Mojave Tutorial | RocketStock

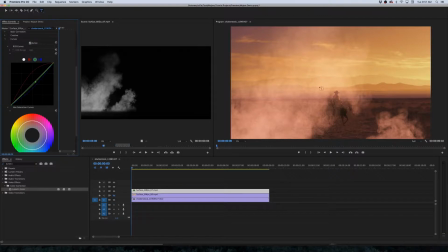See, now it kind of looks like it exists in the same scene as this cowboy here. And another thing is I'm noticing, to me it just looks like there's a little bit too much dust. So I'm going to go to the RGB channel here, this white one, which is just basically the light. And we're going to bring down the darks quite a bit.
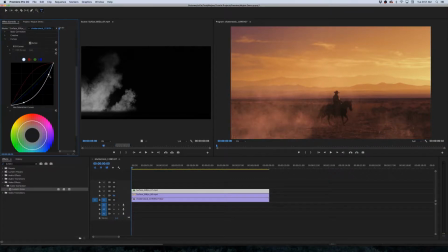And I'm even going to bring down the white. See how that's just kind of blending everything a little bit better. And then let's go ahead and turn on our other dust as well. And what we can do is we can actually just take the color correction from the other one, and we'll hit Command C to copy it.
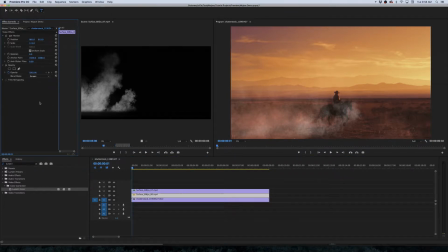And we'll click on our new dust here and click on the Effect Controls panel and hit Command V. And that'll paste that color correction. But one thing I like to do is just kind of vary it slightly, just so there's a little bit more depth there.
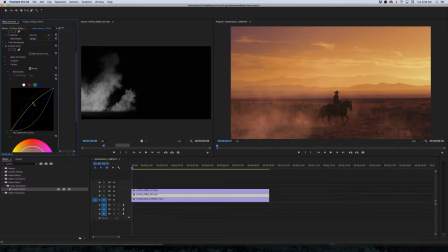And so I'm going to take the green channel and just punch that up. And that's going to be very subtle, but what it does is it just kind of gives different levels to the dust. And another thing I want to do is, if you think about it, since this top dust element is meant to be bigger, therefore kind of closer to the camera, in terms of the spatial relationship,
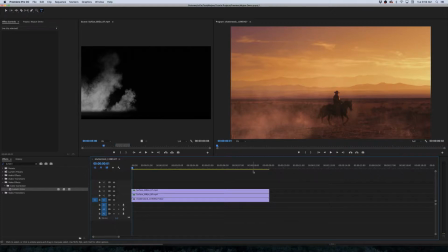this one would move a little bit faster because it's closer to the camera.
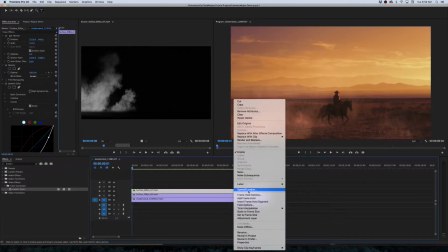So what I'm going to do is I'm going to take that dust element and I'm going to right click it and I'm going to go to speed, and I'm just going to turn that up to something like 160%.
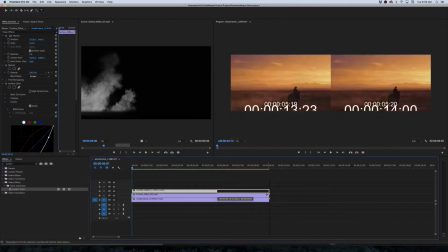And we'll just kind of extend it to make sure it fills the whole length of the shot.
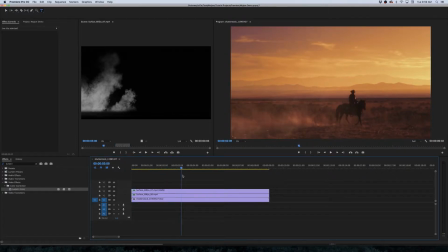And what that's going to do is it's just going to make one of them kind of move a little bit more realistically, like it's closer to the camera. And that's kind of more what I was looking for, just something that looks like there's a lot of dust getting kicked up in this scene, and there's a big bunch of it right in front of the camera there. Alright, so let's give it a try in Final Cut now.
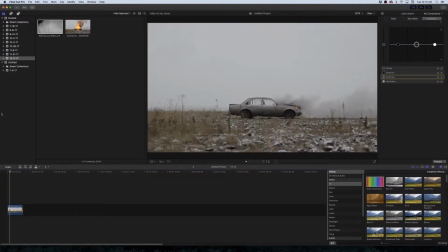So what I have here is a shot of a car, and it is going to explode, just like that. And so let's just say we wanted to make this explosion just a little bit more dramatic. So again, this is a still shot.
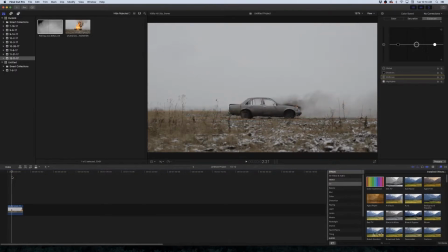There's not much going on. So you could use Final Cut or Premiere to do some compositing in a shot like this. But if there was any sort of movement, you'd have a much tougher time. And I would really recommend using After Effects or some other compositing software.
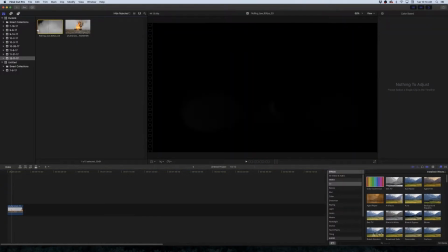So I want to make this explosion just a little bit more dramatic. So right here, I have this rolling fog shot. And there's some kind of, debris, little dust pieces, stuff like that. Kind of looks like the rocks that might be around the car.
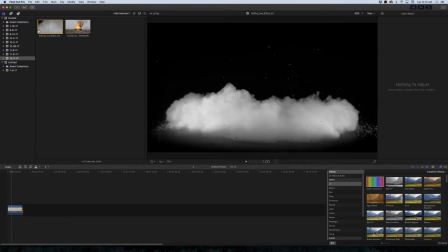I'm going to try and see if I can't just add this to this shot to make it look like there's kind of a shock wave,
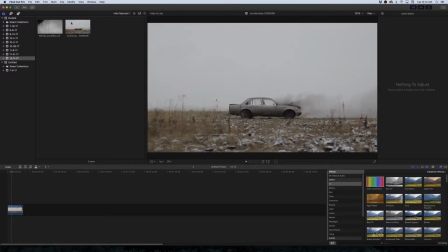like dust wave sort of thing coming out of the car after it explodes. What I'm going to do is I'm just going to take this element, I'm going to drag it down.
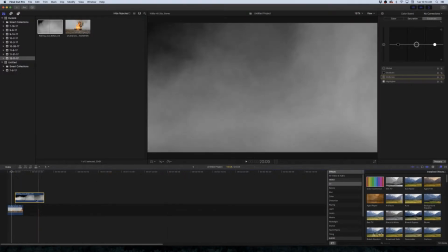Now, keep in mind, these elements were shot. This particular element was 60 frames per second.
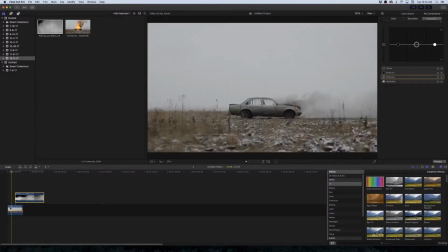Some of the others are 120. So if your shot is in normal speed, you're going to need to take that into consideration. So this shot is in normal speed. The explosion happens. It looks like, it's not slow motion or anything like that. So since this is 60 frames per second, we'll need to speed it up by roughly about half.
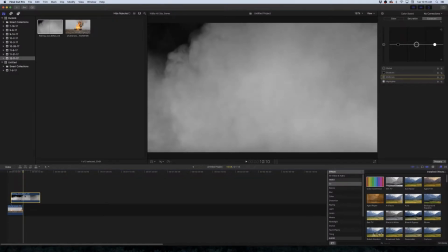And that should look a little bit more natural. So what I'm going to do is I'm going to click on that element, and I'm going to go to this little stopwatch looking kind of thing here. I guess it looks like an odometer. And I'm going to drop down this little drop down, and I'm going to go to fast.
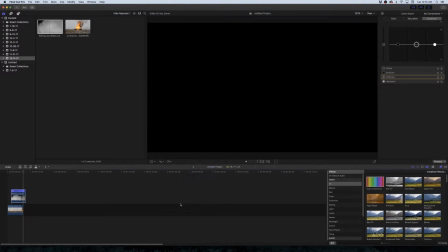And we're going to just try 2 times. So now it's a little bit faster. And I'm going to click on our element here. We're going to go to the blend mode options.
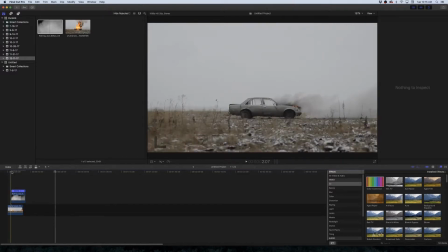And I'm going to drop that down and select screen. And let's just find the exact moment where the explosion happens, which is right about here. And the shockwave kind of moment wouldn't happen till, maybe a couple, 2 or 3 frames after the explosion kind of hits its peak.
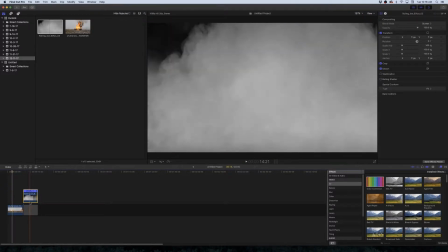Right there looks good to me. So I'm going to take this element and I'm going to drag it and line that up.
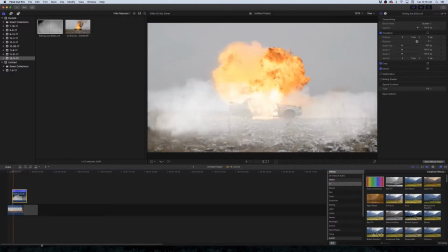And let's just see what it looks like right now. Okay, not bad.
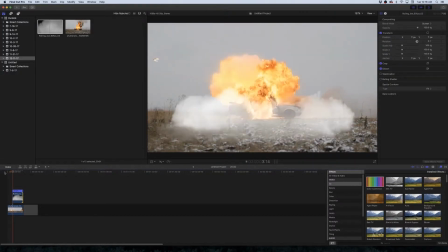This dirt is kind of brown looking, and the whole scene's kind of brown looking, and then this nice white, clean looking smoke kind of stuff flies out. So that's not going to work, but the timing looks all right, and we can move on from there. So what I'm going to do, I'm going to click on our dust element here.
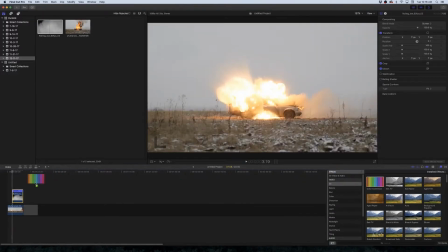I'm going to go to the color correction effect in the effects panel over here. I'm going to drag it to our dust element, and now we have this color correction effect.